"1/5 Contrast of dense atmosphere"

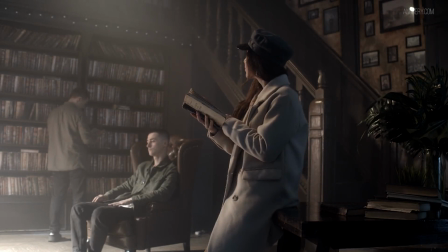Dense versus non-dense atmosphere contrast. What is it and how is it created?
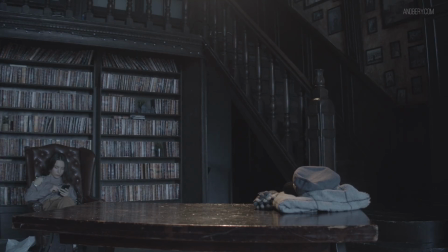Often you'll find that dense atmosphere looks smoky and has a lower contrast level.
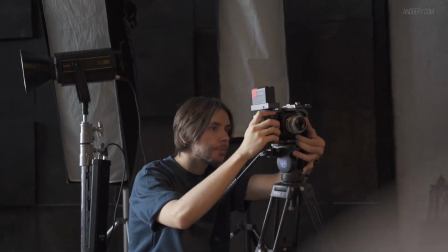This is because the air contains a concentration of some dense substance.
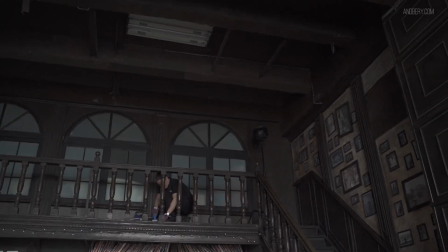This can be things like dust, aerosols, or glycerin smoke.
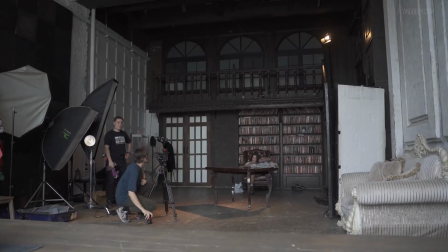In this tutorial, I will show you examples of contrast of dense versus non-dense by using glycerin smoke.
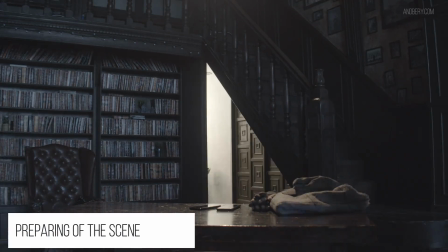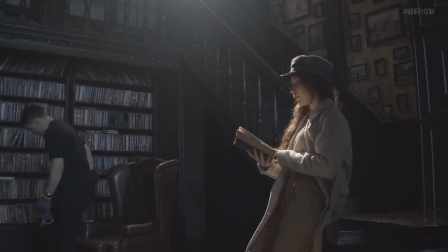The backlight on this set came from the ACE 650 watt lights.
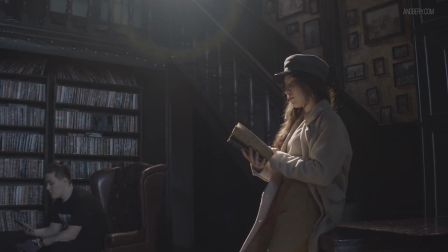Now, let's make contrast of dense and non-dense atmosphere within this scene.
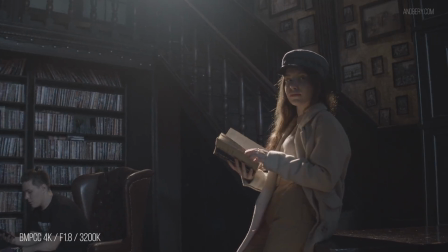I'm filling the background of the room with haze. I use a simple 800 watt smoke machine.
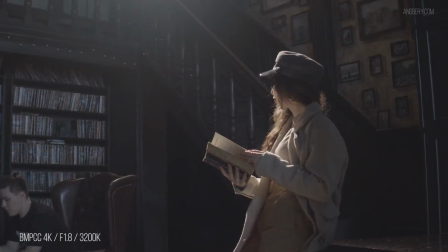I filled the space in the background with smoke, which, as you can see, increases the contrast in the scene.
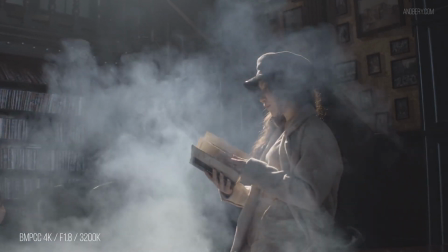Exposure and shadows are bright, so that the smoke is not so thick and dense. I disperse it by any means at hand.
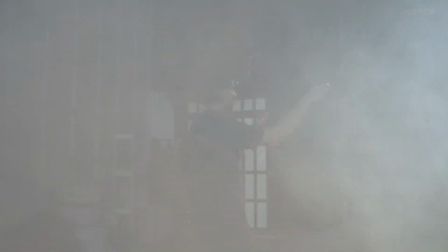I don't like to leave the smoke in the atmosphere like this.
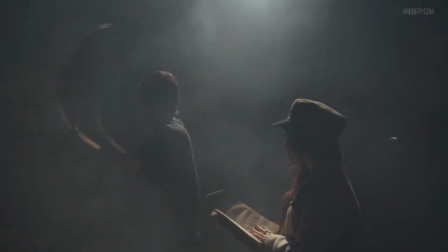If you want to create the effect of contrast via dense atmosphere and not smoke caused by a fire,
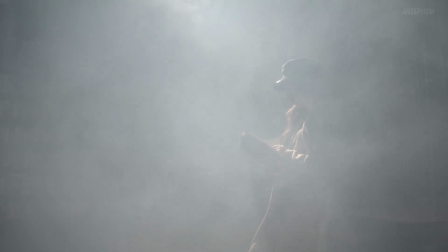you will have to wait a little, so that all the smoke will settle and decrease in density.
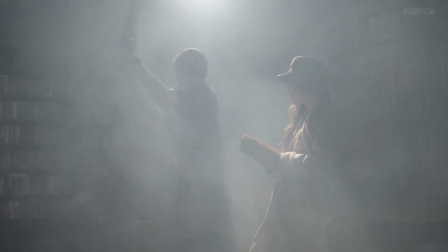Smoke machine fluid has different densities and textures.
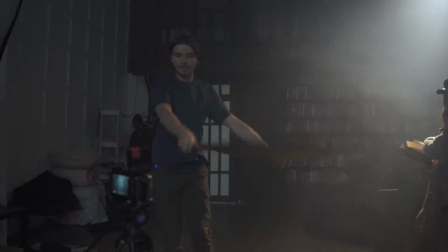To create a light and long hang time haze, I use the liquid with no texture and the highest density.
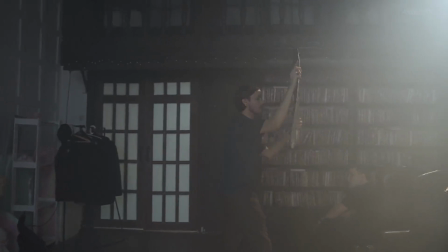The denser the smoke is, the longer it will take to disappear.
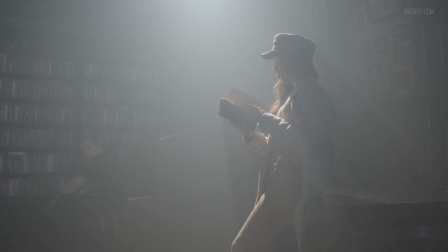Textured smoke machine liquids produce smoke similar to that of a cigarette or a fire, which is often not ideal for the effect I am chasing. This looks very hazy, because I added a lot of haze in the scene. I will just wait until the haze settles a little.
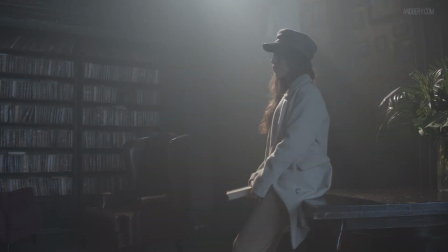Volumetric lighting is light travelling through a space, so we see beams of light.
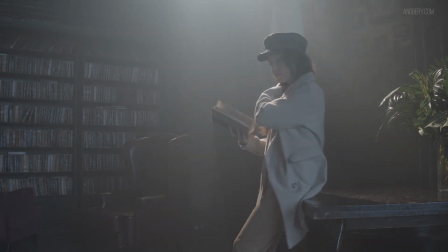Volumetric lighting can turn your 2D image into a much more cinematic 3D image. Hard light works best in achieving this, as it creates intense, sharp beams. The Fresnel ACE 650 watt is a hard light source.
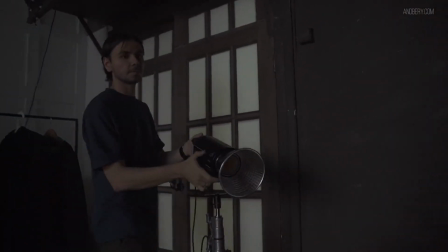If I used an LED source, I will not get sharp beams, and instead, I'd probably get a soft glow and bloom in the haze.
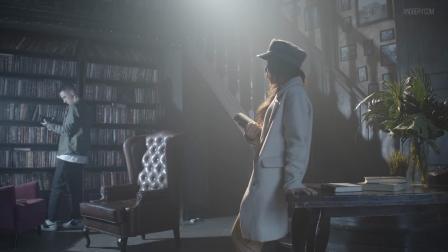For beams of light and dense versus not dense contrast, the haze from the smoke machine works best due to its subtlety.
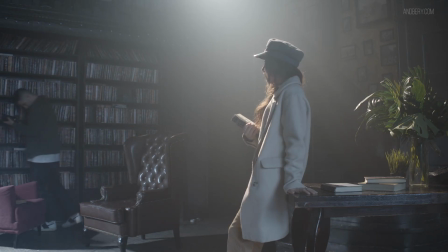It hangs in the air longer than dirt, dust, and smoke. In this scene, I have two light sources. These are the Godox 5600 Kelvin LED light, which has a cool color temperature,
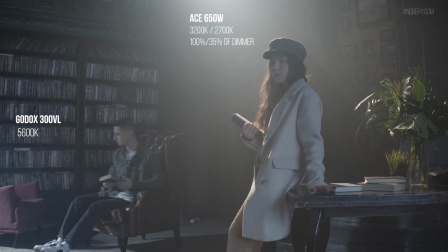and the ACE 650 watt Fresnel lamp, which has a warm color temperature.
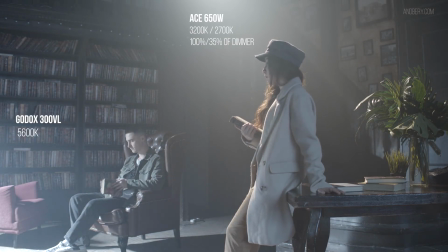You can see the difference of the temperatures. And you're right if you think to yourself that this light set looks a little fake. Let's remember, the main principle of lighting a set is that we have to motivate all artificial light.
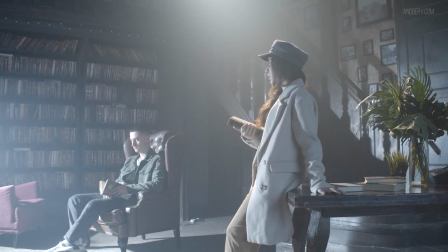I want to put the light sources in the scene to imitate sunlight from the window. The viewer should think that the location has a window on the left.
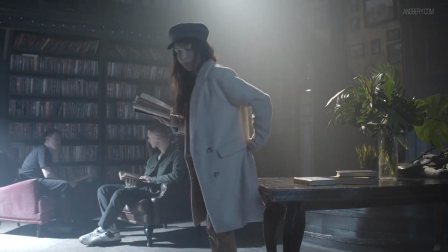With this in mind, let's try to make this scene a little more natural.
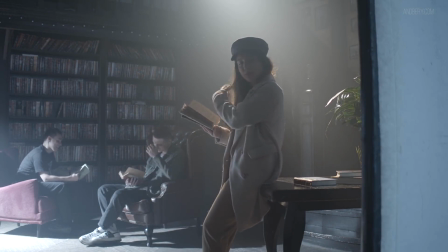So that the daylight from the window does not fall on the character, I'm putting blackout material near the main character.
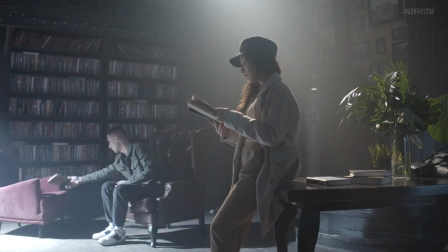When you use haze, all lighting sources will become visible. I want to move the ACE lamp, which stays upstairs and more to the left.
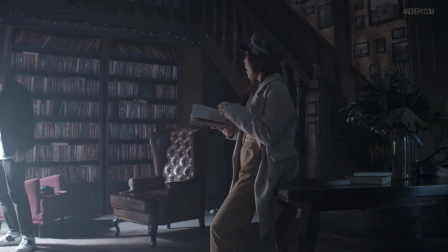If I decide that lighting in the scene is the light of the sun, I have to have one big source.
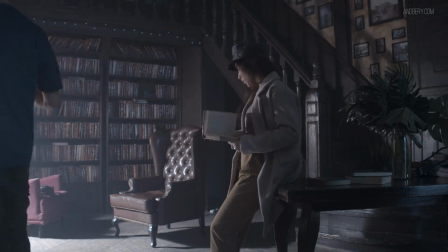But two light sources can still be made to look like one if I set the rays of the sources parallel to each other.
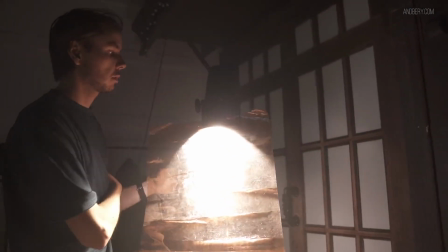And of course, the temperatures of all the light sources have to be the same too.
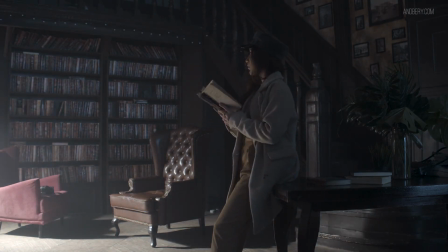Therefore, I used a warm gel filter on the Godox LED light source to warm it up from its 5600 Kelvin temperature.